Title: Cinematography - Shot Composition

Hey everyone, my name is Mitch, and today I want to talk to you about composition.
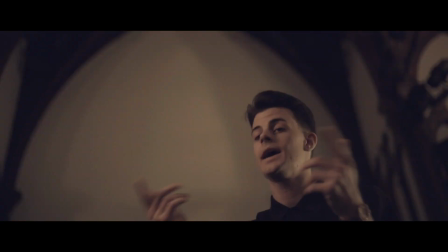Composition is the way that your elements in your frame are placed in the frame. And good composition is really how you place these elements to be more visually pleasing to look at, and more importantly, to tell a story.
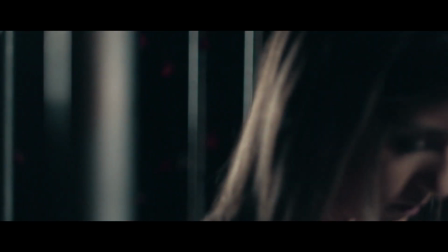One way to help you get good composition is by using the rule of thirds, which is also the grid, and that is the grid that is on your camera with the 2 vertical lines and 2 horizontal lines. And it separates your frame into 3 areas vertically and horizontally. And this is a great tool to frame the subjects that you are trying to film to create a really nice looking image.
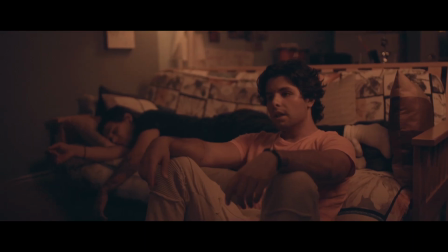For example, in this scene, it is 2 characters in a dialogue scene.
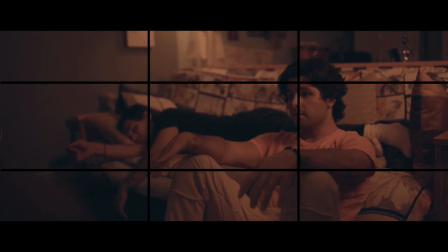I don't have them framed in the center, but I have them framed along one of the vertical lines on the grid.
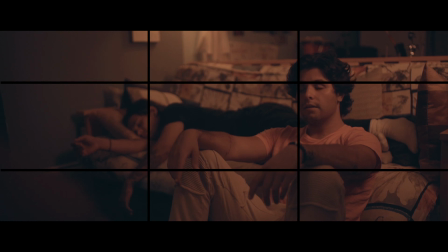And the reason for this is that it gives them what we call looking room. And the looking room pretty much says that the character is looking off frame at something.
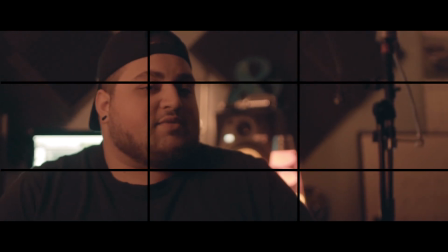And in this case, it's another character.
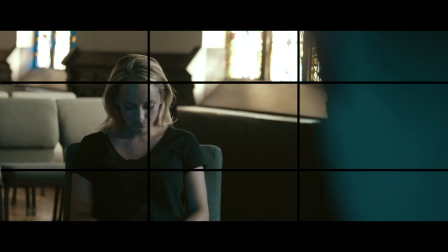And you will see this done in lots of movies and TV shows where the character is framed to the back vertical line.
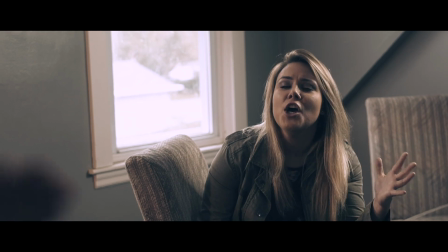And that way they have the looking room so that to us, it feels more natural that they're having a conversation. You could frame the character on the other vertical line where their face is closer to the edge of the frame,
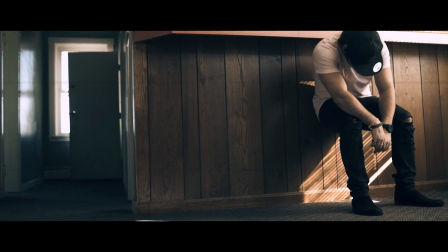and that will make them feel more trapped or uncomfortable, because to us it doesn't look right. It looks like they are trapped because they are facing the edge of the frame.
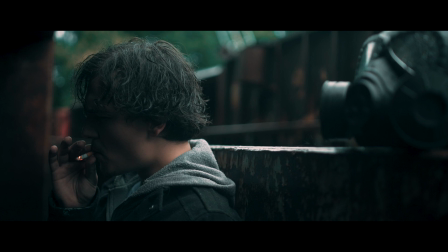How you frame these characters in conversation will dictate how the audience is supposed to feel, whether they're supposed to feel like it's a normal conversation or uncomfortable.
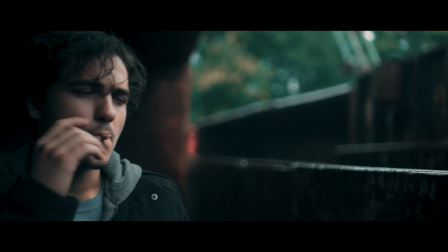It's all about how you frame it, and the audience will dictate what is going on through the visual storytelling. But using your grid will always get you better compositions. I've used the grid on everything that I've been filming since I learned how to use it and the proper ways to use it,
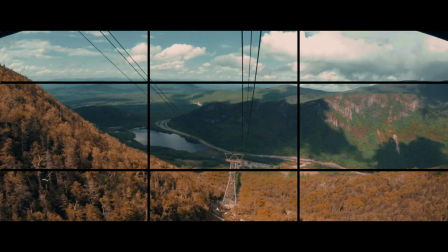whether it's using it for a landscape or just objects in a frame,
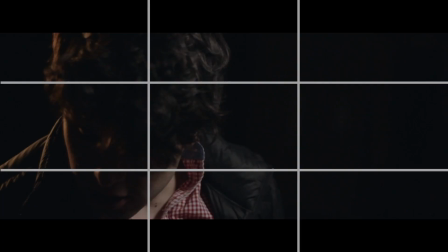using it to create symmetry, characters, and showing how they feel, anything. The grid is a great tool to help with visual storytelling. So learn it and get creative with it. And speaking of symmetry, symmetry is also a great way to make good compositions.
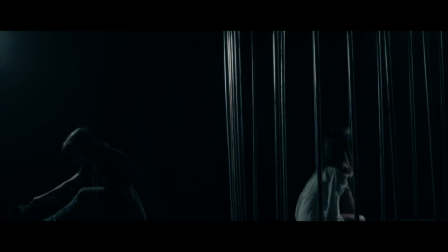Visual symmetry is very satisfying to look at. A lot of people love things that are very symmetrical. So if you can make things look symmetrical in your frame, then you're going to have a more visually pleasing image.
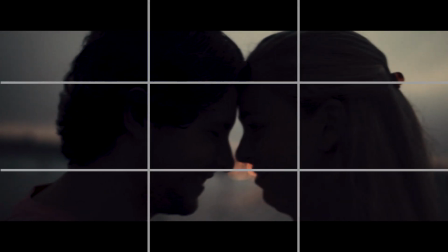Use the grid to line things along that to also create a symmetrical frame. Another tool to create great compositions that I like to use a lot is framing devices. And if you don't know what a framing device is it's kind of like a frame in the environment that you are framing your subject around.
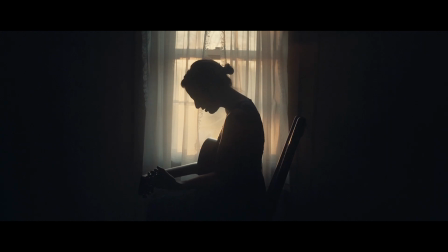So for example, a doorway, a window, the character standing between 2 trees that you frame them with,
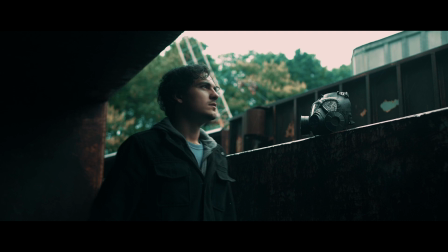anything that creates a border around the character to frame them. And these can be used to introduce new characters and almost give us a glimpse into their world. It's kind of like a window into their world that we are looking through. And I'll show you an example.
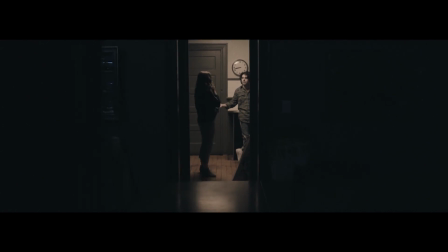In this shot, we are introduced to the characters arguing through a doorway. It's the first time that we're seeing them, and we're slowly panning in as they're arguing. The door is the framing device, or the window into their world that we are looking through as we go through it and enter their world. These are just little things that you can get creative with, but if you use it right, it can really be used as a storytelling element as well.
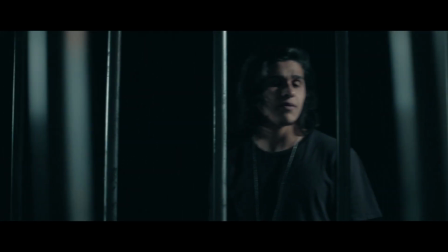When you know good composition, you can also tell how a character's feeling.
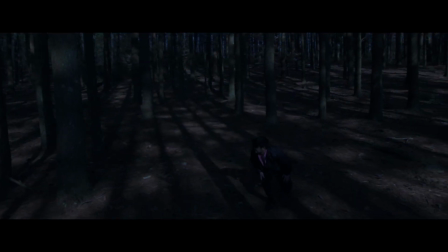You could shoot a wide shot with a character in the middle and have them very far away, and that could signify that they feel alone or sad.